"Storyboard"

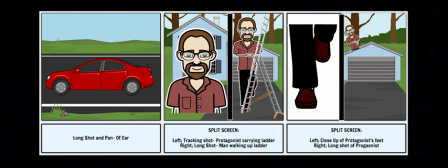246s
Shot 12 is a long shot and a pan of the car driving past, and again the diegetic sound will be the car engine and any other cars passing by. The rest of the ellipsis is the man at work. So I've decided that I wanted to do this as a split screen to reveal how long and hard working his day is.
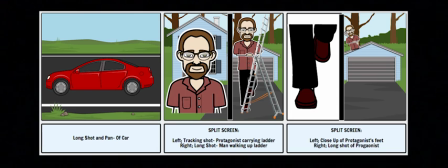264s
Shot 13 and 14, the first split screen. It will begin with a tracking shot, the man carrying his ladders against a brick wall, and the diegetic sound will be footsteps.
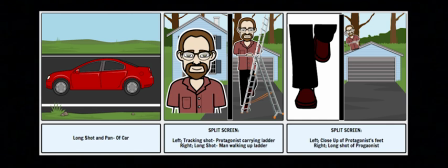276s
The other part of the split screen will be a close-up of the man walking up his ladder at work, and again the diegetic sound is his footsteps. The second and final split screen is shot 15 and 16, which is a close-up of the man's feet climbing the ladder,
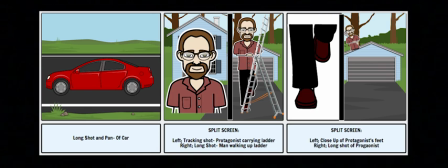292s
again diegetic footsteps, and a long shot of the man on top of the roof, a diegetic sound of his bucket.
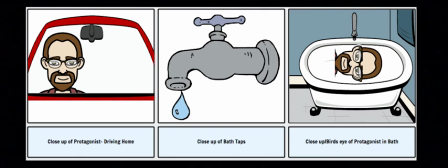299s
Shot 17 is a close-up of the man driving home and smoking, and there will be the diegetic sound of the car engine. The last ellipsis shot will be a close-up of the man turning on his bath taps. Shot 19 is a close-up and bird's eye view of the man's face in the bath,
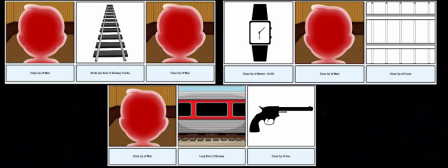318s
going underwater and blowing bubbles and his eyes closed. Shot 20 is the montage that represents his premonition. It replays and the non-diegetic white noise or high synths, whatever you like to call it, returns.
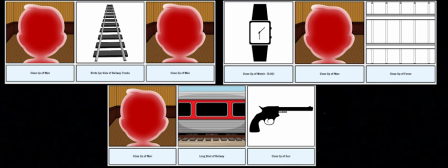334s
This is showing the development of his premonition, also revealing how it wasn't just a dream before, but is now becoming part of his life and more prominent. That is something life-changing and important that the audience must realise.
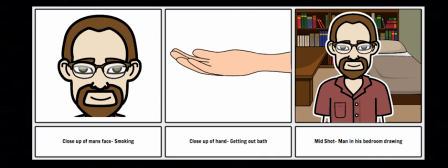348s
Shot 22 is the close-up of the man's face looking concerned. He lights up a cigarette, and this shows the effect the premonition is having on him, which is obviously stress or worry or confusion. He's curious, I guess. That will definitely show by this close-up.
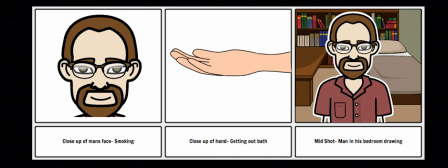366s
Shot 23 is a close-up of the man's hand getting out of the bath. Shot 24 is the mid-shot of the man drawing a picture. This picture is of the railway station, showing how it is always on his conscience and he is giving himself clues without even realising.
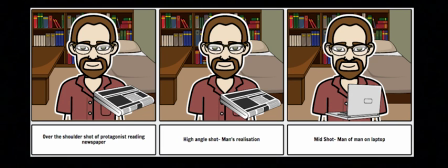385s
Shot 25 is a low angle over the shoulder shot of the man finishing his drawing and picking up his newspaper. He comes across an article that titles "Railway Closed Due to Murders." This shows the audience how his visions are real and will take place in the future.
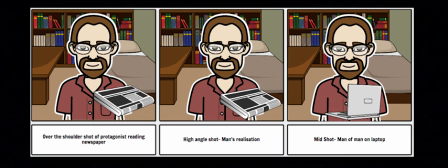402s
Shot 26 is a high angle shot of the man realising that his visions may be real. The next 3 shots are done as an ellipsis to represent how he is researching the different crimes over a long period of time, showing his obsession. Shot 27 is a mid-shot of the man on the computer.
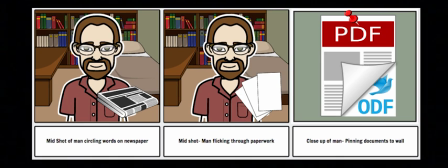421s
Shot 28, the same shot, which is a mid-shot of the man circling significant words on the newspaper. Shot 29 is again the same mid-shot of the man flicking through paperwork. Shot 30 is a close-up of the man pinning documents onto a wall.
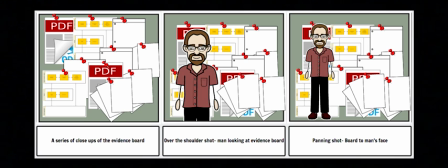439s
So the next 9 shots are all done as close-ups and display the evidence board the man has been able to come up with to work out the crime scene and murderer motives. This evidence board definitely will reveal a lot about my character, his obsession,
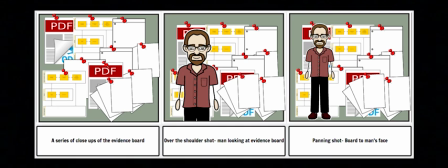455s
his intelligence, and also how he's turning slightly mad over it. It will definitely reveal a lot. So after all these close-ups, there will be a shot, which is number 40, over the shoulder shot of the man looking at the evidence board.
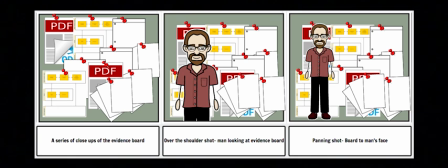471s
This will then swiftly move on to shot number 41, of a pan from the board to the man's face to show how this is turning him mad.
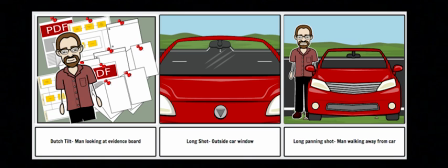480s
Shot 42 is a mid-Dutch tilt of the man standing at the evidence board to show how the situation is turning his life upside down and taking control. This suggests something bad is happening and it is affecting him significantly.
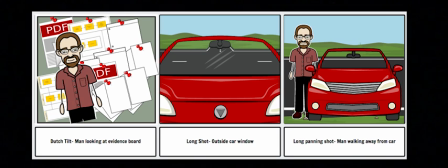495s
The transition between shot 42 and shot 43 will be superimposed, as I feel like this will be a lot smoother, and it will also signify the ellipsis. So shot 43, which is superimposed by number 42,
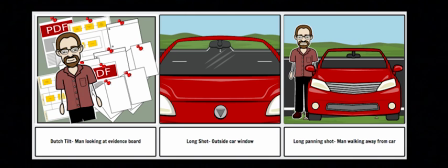509s
there will be non-diegetic high synths crescendo and will be a bit more upbeat tempo as all the audio has been taken out. So the rest of the film will just be music. The shot is outside the car window and it is a long shot showing that the man is on his way to the crime scene.
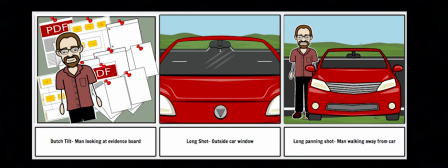527s
The shot 44 is a long panning shot of the man walking away from his car towards the railway station.
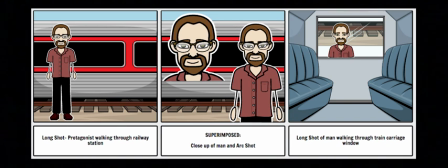532s
Shot 45 is a long shot of the man walking through the railway station, revealing to the audience he is at the place as his premonitions told him to be. Shot 46 and 47 will be superimposed, as I feel as though this will show
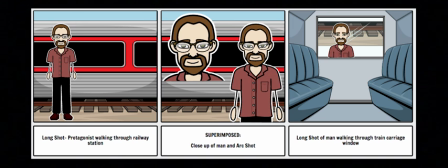547s
how long he's looking around the railway station and how he's investigating it, and it will give a lot of effect to it. Shot 46, which is superimposed by 47, is an arc shot going around the man as though he is inspecting the whole area, and shot 47 is a close-up of the man thinking.
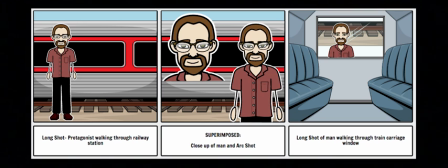564s
Moving on to shot 48 is the man looking into the train carriage window looking at himself.
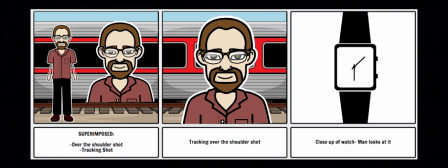570s
Shot 49 and 50 is a tracking shot of the protagonist walking through the railway and is superimposed by an over-the-shoulder shot. Shot 51 is a long shot of the man walking from inside of the train carriage window. Shot 52 is a tracking over-the-shoulder shot of the man walking.
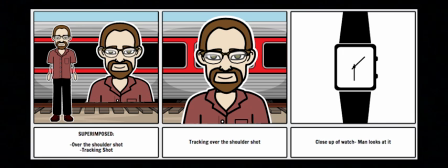589s
In between these next shots there will be the close-up of the red man with the red lighting. So starting with the red man and a close-up of his face. This will move on to shot 54, which is the main protagonist looking at his watch, revealing the time, which is 5:45.
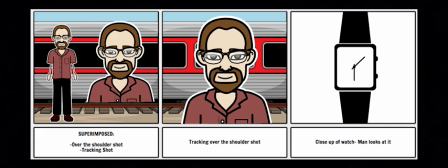606s
And remember, this is the murder scene time, and each murder which has happened at the railway, everyone has been murdered at 5:45, so you know it's going to go down. And then the hooded man, which is the antagonist, moves into frame.
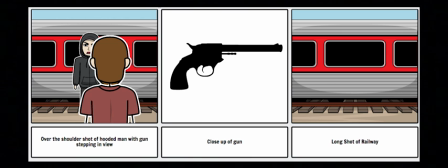624s
Shot 55 is the close-up of the man's face with the red lighting, as we've seen numerous times before. Shot 56 is an over-the-shoulder shot of the gun being put to the man's head. Shot 57 is the red man with the red lighting. Shot 58 is a close-up of the gun.
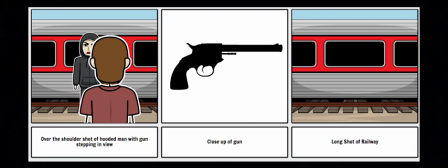641s
After the close-up of the gun, there will be a quick jump cut to the long shot of the railway,
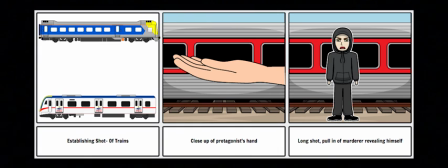646s
followed by long shots of trains and long establishing shots of the entire station. Throughout these shots, there is a loud bass that suggests that the man has been shot, as the bass represents the gun sound. Shot 62 is a close-up of the protagonist's hand, showing that he is dead.
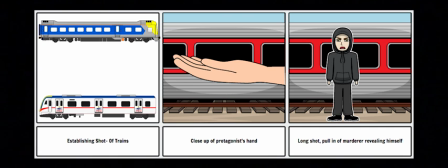664s
And finally, shot 63, which is superimposed by the last, which is of the main protagonist's hand, is a mid-shot to a close-up, which is pulled in, of the hooded man revealing his identity.
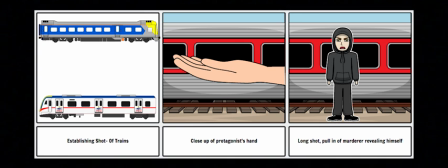678s
This should be a very shocking moment. It will then fade to black, leaving the audience wanting more. So yes, that is my storyboard. Obviously these camera shots may change on the day as something may come up, or I might have to get more inspiration on the day at the location, and I might have more ideas.
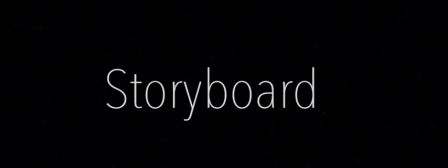700s
I might add more in. So yeah, these are just basically my initial ideas. Nothing is set in place, but hopefully this will make it a lot easier on the day, and obviously the editing will be thoroughly worked out after I've filmed everything. Thank you very much, and until next time.